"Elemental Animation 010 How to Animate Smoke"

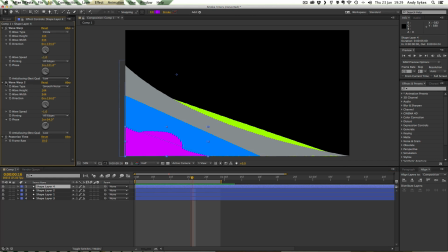(4:06)
So what I've done is I've added a smooth noise wave warp after that. So that's taking this circle wave warp and adding this smooth noise to it so that it kind of makes it look a lot more natural and a lot more interesting.
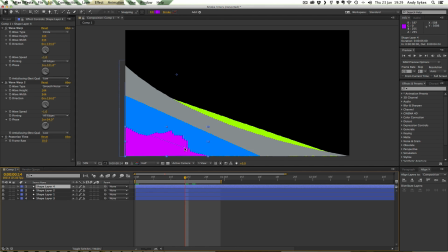(4:23)
You can see we're getting these kind of more detailed edges, a bit more like smoke. And so we've already got a much more interesting looking kind of beginning to our template there.
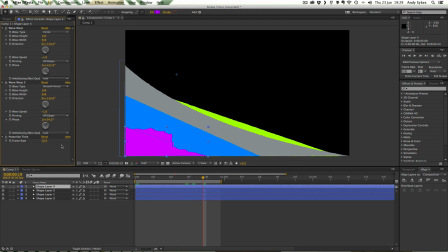(4:36)
I've also posterized the time and set the frame rate at 10 because that suited this type of animation quite well. You might notice that on the smooth noise, I've also got a phase of 1 times 34 because that's what I thought looked best,
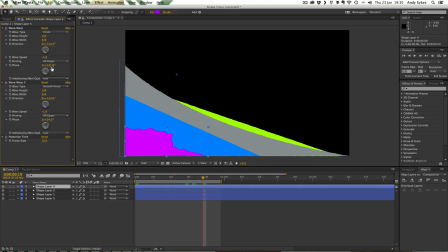(4:53)
and there's a phase of 1 times 121 on this first one. that's just from cycling it around and getting the best look for this particular animation.
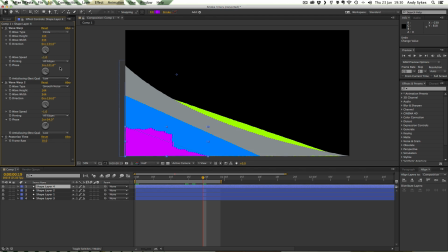(5:07)
There's no particular science to it. The numbers are a bit baffling, but essentially I've just pushed the knobs around until they do what I want. So let's take a look at the blue one next. We've got, again, this circle, wave warp, and these are the settings, if you want to pause it and check those out.
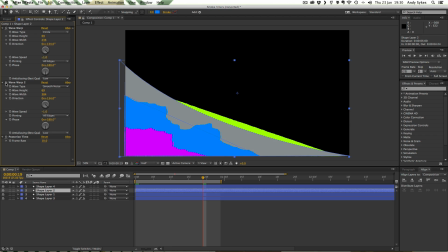(5:26)
And our second wave warp, which is smooth noise, which is kind of making this nice bumpy sort of texture and making it look a lot more interesting. Just a point that all the wave speeds in all of these layers are going to be -1. If we had them at different speeds,
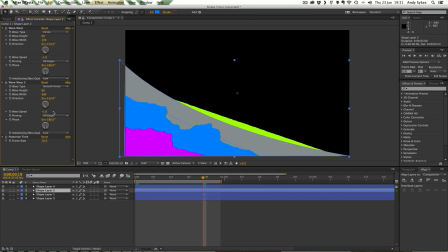(5:42)
it would make everything go out of sync and it would look very poor. It wouldn't work at all. Both of the phases are set to 180 and the direction is 134 for both of those. That makes sense that they both be the same. We want them to be moving in the same direction. So let's move on.
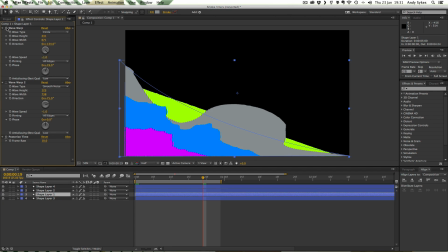(6:02)
This grey one, we've got a circle and we've got the smooth noise. So we get these nice big clouds. What the circles do is they create sort of the shape of the cloud,
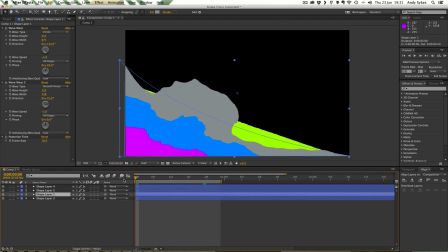(6:15)
the big chunk that we're going to see looping going over and over again.
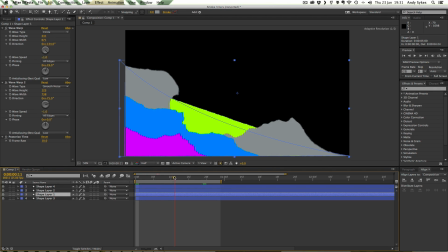(6:19)
But the smooth noise breaks it up and makes it look more interesting and more natural. See, if I turn it off, that doesn't really look right. If we traced over that, it would look like a load of weird blobs.
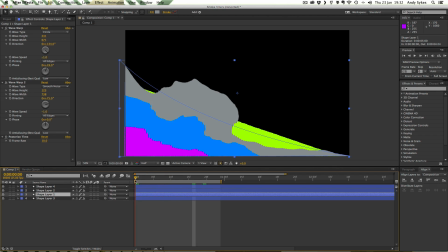(6:32)
So I've put the smooth noise on there just to kind of add that extra layer of detail. And you can see the phase is set to 19 on this one and 75 on this.
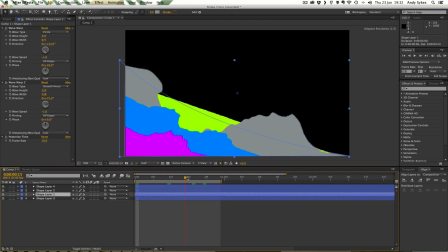(6:45)
So I've adjusted the phase so that the shapes appear in the right place when I want them to.
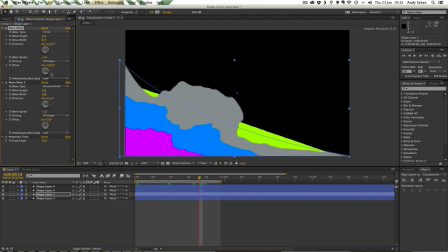(6:52)
You see, if I move the phase around, it alters where the cloud is at any given time. And I figured that a phase of 19 on this one would put it in the right place next to these two others and make it look cool.
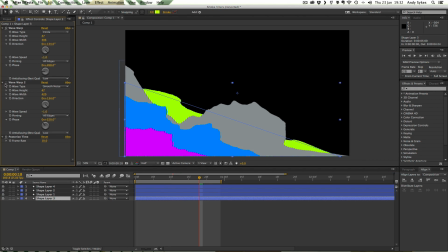(7:07)
Let's look at the last one. Again, we've got this circle and we've got smooth noise on top of that. So this one in the background's a bit flatter. It's a bit smaller. Just gives a bit of context and a bit of background detail.
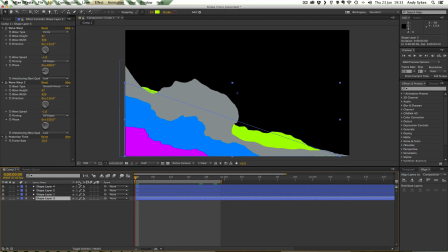(7:24)
And you might be thinking, Andy, smoke isn't pink, blue, grey and green. The reason I did that is just to make them stand out against each other.
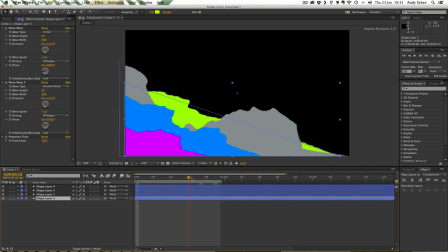(7:35)
So when I use them as a template in Flash, they're easy to trace over and it's easy to tell them apart.
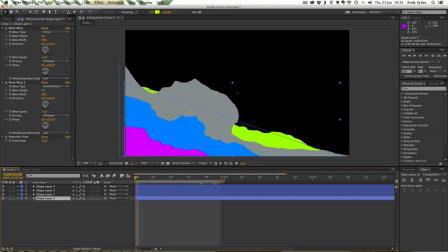(7:42)
So because we've got a wave speed of -1, we can find our loop, just like we have done with all our others, 1 frame before 1 second. That's a 1 second.
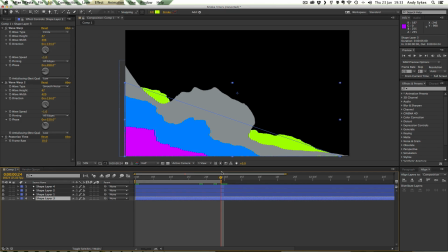(7:54)
That's at 0 seconds, so we've moved back 1 frame so that we get a nice smooth loop and we don't get a duplication of this last frame.